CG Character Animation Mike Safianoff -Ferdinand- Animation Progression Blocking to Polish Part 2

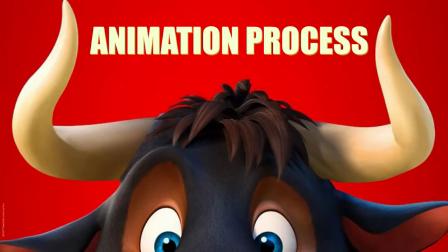So I just wanted to go into a little bit more detail about like my spline polish and reference state.
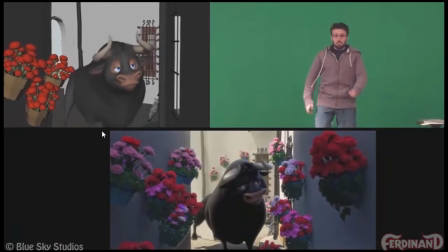So let's talk about sort of what's going on throughout here. Like sort of when I look at my spline pass, I see that my head is feeling kind of disconnected from the body, and it's really just sort of going just like straight forward. And there's a lot kind of going on in the body, the butt and the shoulders,
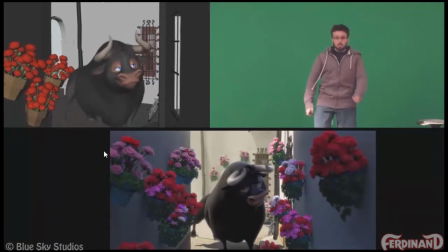and that's kind of all feeling distracting and also disconnected. So when I kind of look at this in my polish, this is feeling much more in a line, and my head is kind of rotating up through this action.
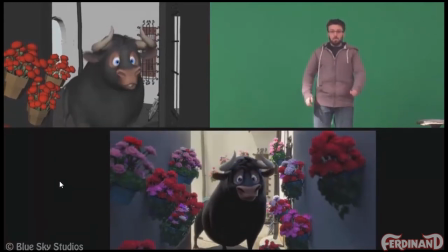So it's kind of feeling more like the head is motivating this action, and the body is feeling a lot more connected, and kind of like this sort of unnecessary motion kind of right here and here. You can see in my polish pass, that's sort of taken care of,
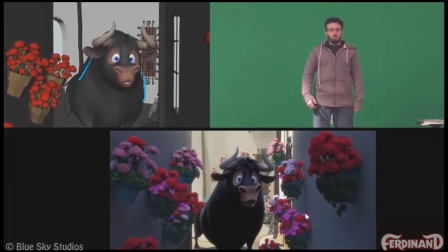and the head is actually moving a little bit more connected to the body instead of feeling like the body is kind of detached from the head there. So that's kind of what I'm sort of doing, dealing with kind of when I'm working on this pass, really just sort of solidifying the mechanics and the character and kind of making sure that there's no sort of unnecessary movement.
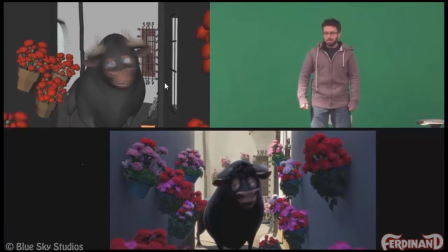So it's a little tough to tell with the blur, but kind of throughout here, there's some sort of like busyness, like kind of how the head is dipping, and then actually the spacing gets kind of even throughout here, and then it's sort of unnecessary, it sort of like overlaps, and it's kind of like constantly moving.
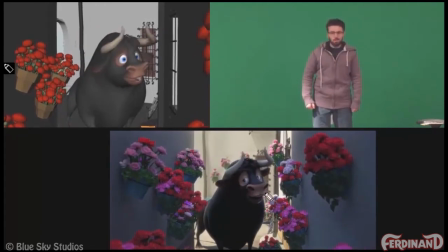Whereas this is a little bit more simplified, kind of like there's a little bit more time spent on tighter spacing before the acceleration, which sort of lets us see the eye expression a little bit easier.
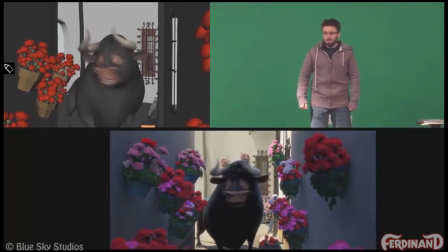And then we arrive just a touch faster too, and we don't kind of have this additional sort of change on the horns, which can again sort of be distracting.
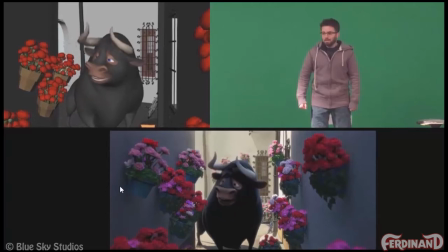Like that sort of change in like the head tilt is sort of drawing our attention away from the change in expression.
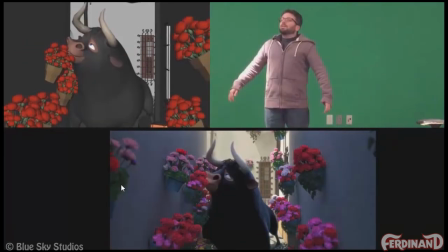So here it's just really just about appeal. Like this is kind of very sort of non-distinct with sort of like how the eye patch is actually sort of presented right here. Whereas this, we're kind of getting a much stronger sort of feeling of curve and then straight.
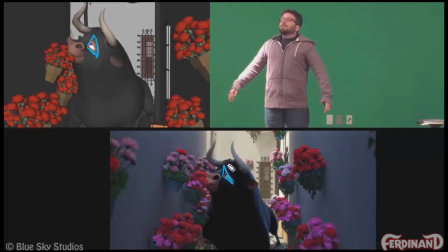And that's kind of making it really feel like there's that three graphic line quality. And then little things like obviously getting the muzzle out of the way of the flowers. So this way you can see that sort of puckered shape as well.
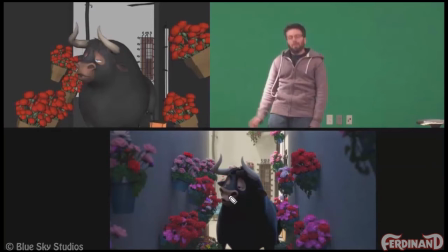And then just some little detail stuff, like just to sort of get a little bit more weight on things, just sort of get the head to sort of go down a little bit instead of just sort of having the whole body drop down at the same rate. Keeping the silhouette a little bit more obvious. Getting the character out clear from the flowers.
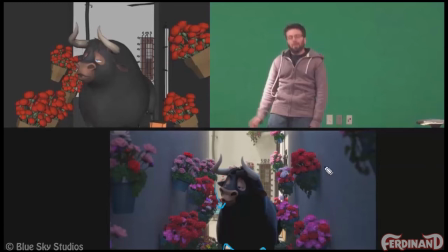And yes, I did have to animate all these flowers individually, which was a big pain. There was a little bit of sort of like a simplified sim on it on top of it,
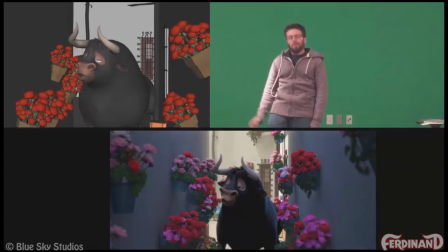but yeah, like it was animating those flower pots and kind of groups of flowers together. But that also gave me like sort of pristine control over all this stuff too. So here, again, like just very even in kind of what this head move is doing.
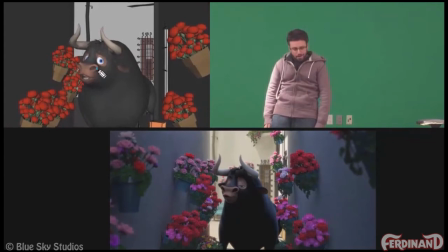Like I'll just sort of track it on twos. We can kind of see that that spacing basically is even.
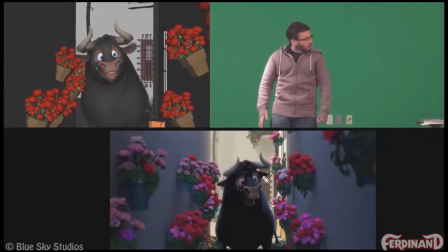Again, tracking it on twos. We just get much more interesting spacing here and much more variety in our spacing. We get a deeper arc and we get kind of a few more frames of acceleration and then a little bit more deceleration as well.
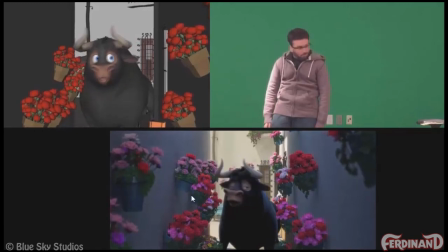So it just feels a lot richer and it feels a lot more energetic, but it also feels a lot more natural because we have those extra frames of acceleration and deceleration.
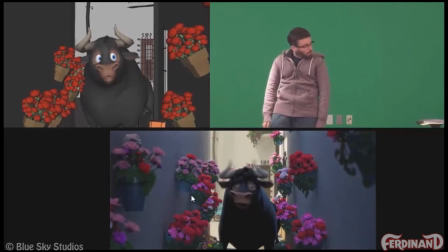And this also just kind of allows this faster move through here, kind of allows the brows to almost kind of feel like they're pulling up. So it's like this sort of flatter to then this sort of rounder change, and then that sort of opens the eyes in kind of these three frames.
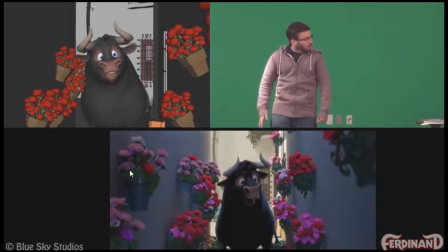Brows go up, brows go round, brows open the eyes, and then the eyes get really big. Whereas in the spline pass, that's all kind of missing because it's just sort of like a straight expression, and we're kind of missing that sort of excitement. And that also just sort of doesn't give us enough time to sort of read the ear movement too.
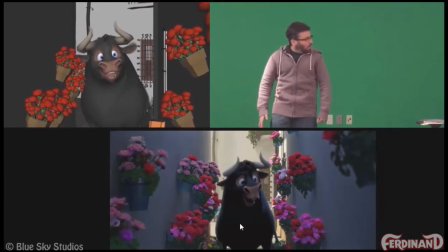Whereas this, even though the body is sort of traveling up, we read that ear change a lot more clearly. Again, because it's kind of happening in a cleaner silhouette, but also just because the timing is a little bit sharper.
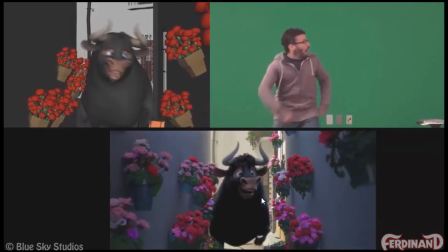So the overall sort of timing of actions throughout here is pretty much the same, but we're reading in anticipation now. We're getting our head move a lot faster. We're reading that expression change.
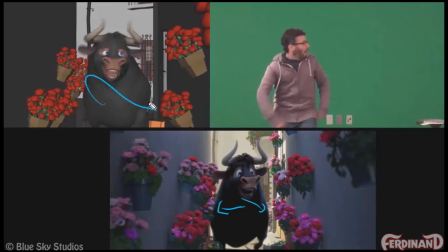And we're getting a little left to right before we kind of do all this, instead of just kind of having that all sort of bleed into the same movement. And again, this is a much better arc.
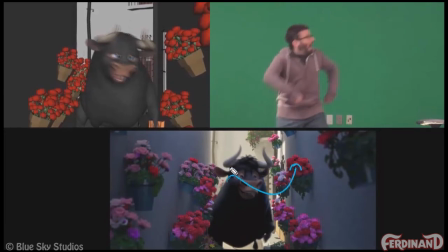Like, this is kind of swooping up, which then also sort of kind of mirrors kind of the mechanics there, where this is a little bit more shallow and kind of a little bit more radial. So it's kind of like getting lost. Like, the head doesn't really feel like it's as connected to the body.
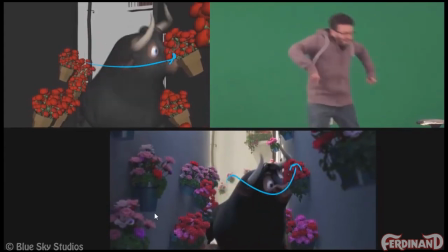And then the arc of the head really only happens once the sniff is happening, instead of kind of feeling like the body goes down and then launches into the sniff. So that just gives us like a little bit more clarity about kind of like how he's motivated to go to the flowers,
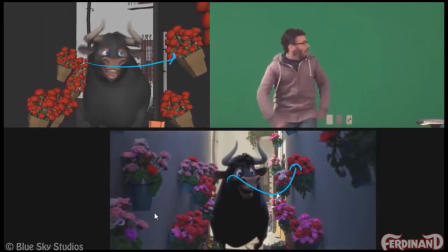and then also just sort of keeping him a little bit more active and energetic.
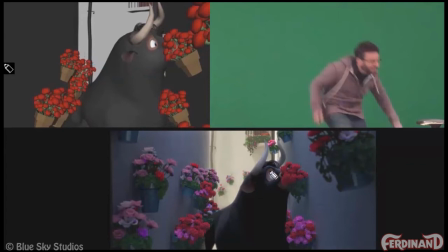And then also just like, as you can kind of see here, we really kind of have all of this very isolated. And then there's still a lot of mechanics kind of going on down here. But because we've really led with the head and that arc really draws our attention, we feel the mechanics, but we don't necessarily focus on them,
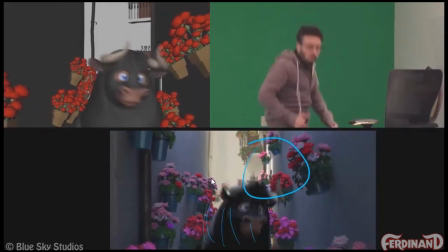which sort of keeps us all of our attention just sort of right there. And so we drop down again and kind of do the same thing again, like really deeply go in and then kind of have all of our attention focused right here.
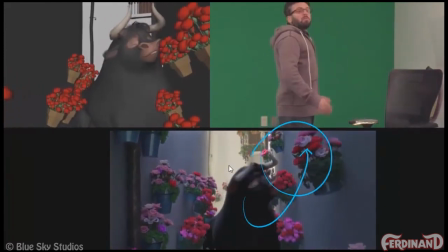Whereas, like, looking at the spline pass, this gets a little bit more muddy.
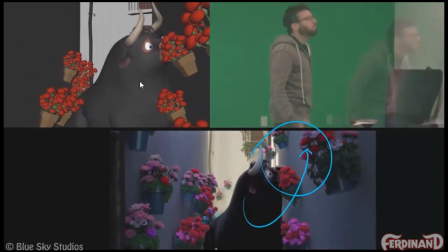Like, the head's a lot more busy, kind of going left and right.
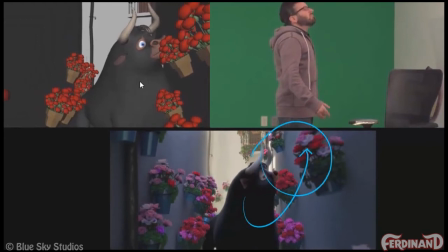And the head move, as it sort of disengages, is a lot sharper in the polish. And again, kind of like has like the expression change really pop to really draw our attention to it.
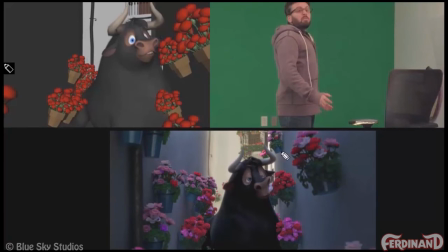So it's like the drag of the muscle, and the head is still moving a little slow. So you really, really feel like that pop of the expression change. Whereas this kind of has everything sort of happening at the same time.
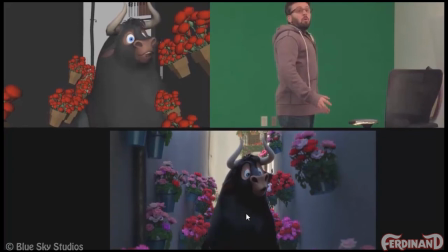And then the timing that I've kind of stolen from this action, I then can kind of build into a hold, like not a perfect hold on the head. Like, you can kind of see that the head and the muzzle are kind of moving at slightly different rates.
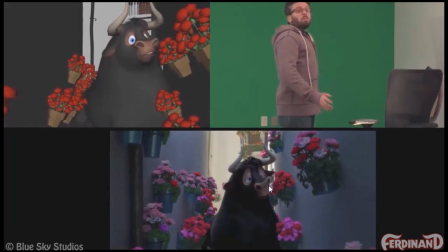And then just this little frame right here where the body is kind of continuing to move and kind of starts this action. So it's like the head stays nice and isolated, but the body is kind of starting to sort of drift over and down.
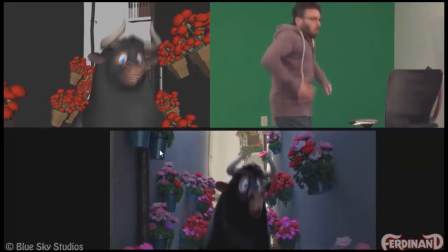So we kind of feel the silhouette pulling the character down, where this, it's a little chunkier and there's less of a sense that like the body is almost sort of pulling the head down quickly.